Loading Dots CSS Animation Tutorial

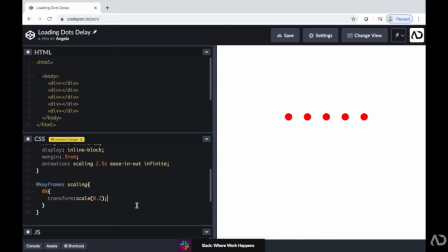(4:03)
50% through the animation, I'm actually going to want the dots to be at a full scale, but at the end I'm going to want them to return back to that 0.2. So right now you can see it's going from 0.2 to 1, but then just popping back and getting smaller again,
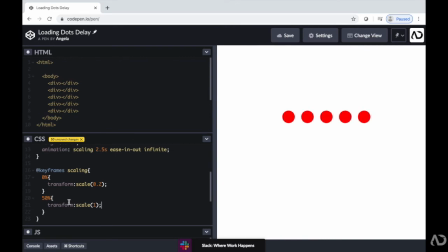(4:20)
which may be an effect that you're going for, but I actually want it to go from 0.2 to 1 and then back to 0.2. Over here by that 0%, I'm just going to write comma 100%. So it should animate from 0 to 50% and then back to 100%.
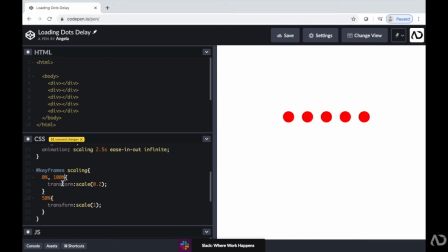(4:36)
And so it'll go from a 0.2 to a 1 back to a 0.2 of its scaling property, which we can see it's already doing. Next, I'm just going to add some different colors to this so it actually animates the color as well. So here under this transform scale, I'm going to write background color.
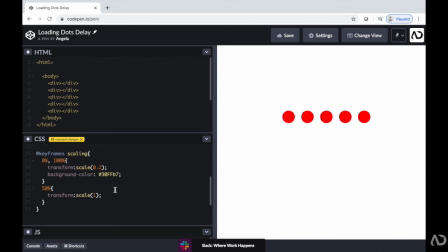(4:55)
And then I'm going to put in a particular hex value that I like. And then at the 50%, I'm going to make it a different color. So now you can see it's animating between not only the scale, but also the color between the two states.
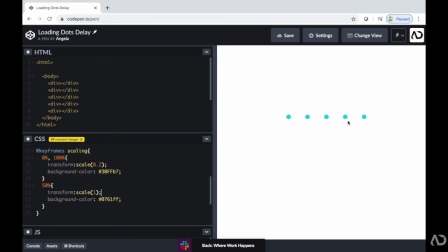(5:16)
Next, I'm going to want to add a little delay between each actual div, so that way it kind of has this wave effect that occurs. Right now, all of the animations start and end at the same time, so it has this pulsating look and feel, but I'm going to want it to look more like a wave.
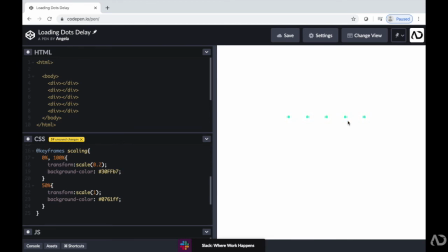(5:32)
So in order to do that, we have to use the concept of nth-child to add delays. Now, since we already labeled them all as divs, we are going to write div and then colon nth child, and then specify which child we're referring to. So at first I'll just put 0.
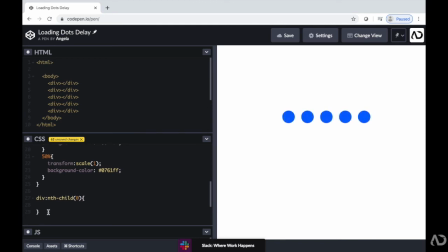(5:53)
And then we're going to add in a delay because I'm going to want the dots to differentiate depending on the time delay of when they start, because that will create that kind of wave effect. So I'm going to write animation-delay.
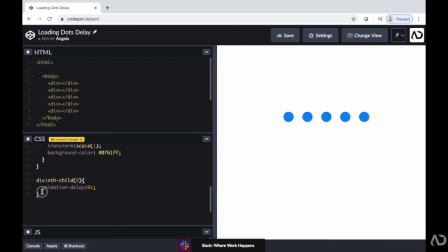(6:08)
And initially, I'll just write 0 seconds. So then I'm going to copy and paste this multiple times. And then modify the child number and the animation delay.
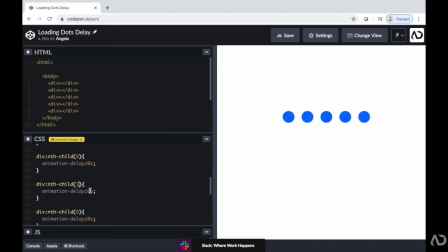(6:28)
So that very first child, I might make it wait 0.2 seconds before animating. The second child, I'll make it wait 0.4. The third child, 0.6.
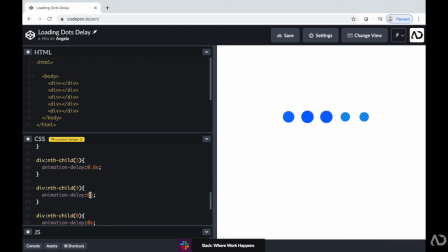(6:46)
The fourth child, 0.8. And that last child will be 1 second. So now it has this wave effect where it starts from 0 to 1, and it looks like the first one's going first, and then it's going through all the other dots.
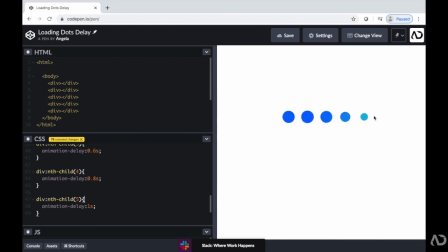(7:05)
The last thing I'm going to do is add a little pop of color, so when it gets to that full scale, the color changes and it adds another kind of layering effect. So I'm going to go back to my keyframing and add a different value. So basically, I want there to be a smooth transition between two colors,
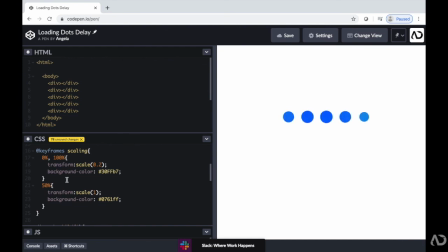(7:22)
and then I want it to basically pop when it gets to that full scale. So the way I'm going to do that is I'm going to add another keyframe between these states. So going from 0 to 50, I'm going to add another keyframe and I'll have it set to the 40%.
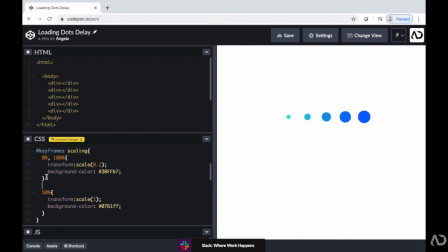(7:38)
So at 40%, I want it to actually hold that scaling at 1. So it kind of waits a second and holds it before it actually retracts. So I'm going to write transform scale of 1.
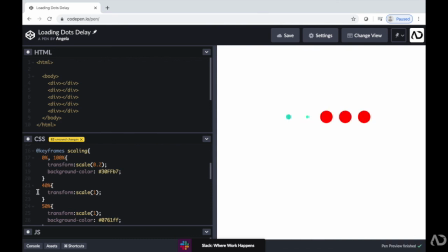(7:54)
So it'll basically hold that same scale for that 10%. And then I'm going to change the background color of this state. So now this just adds a different kind of pop effect where the color evenly transitions between the 0 and 40% mark.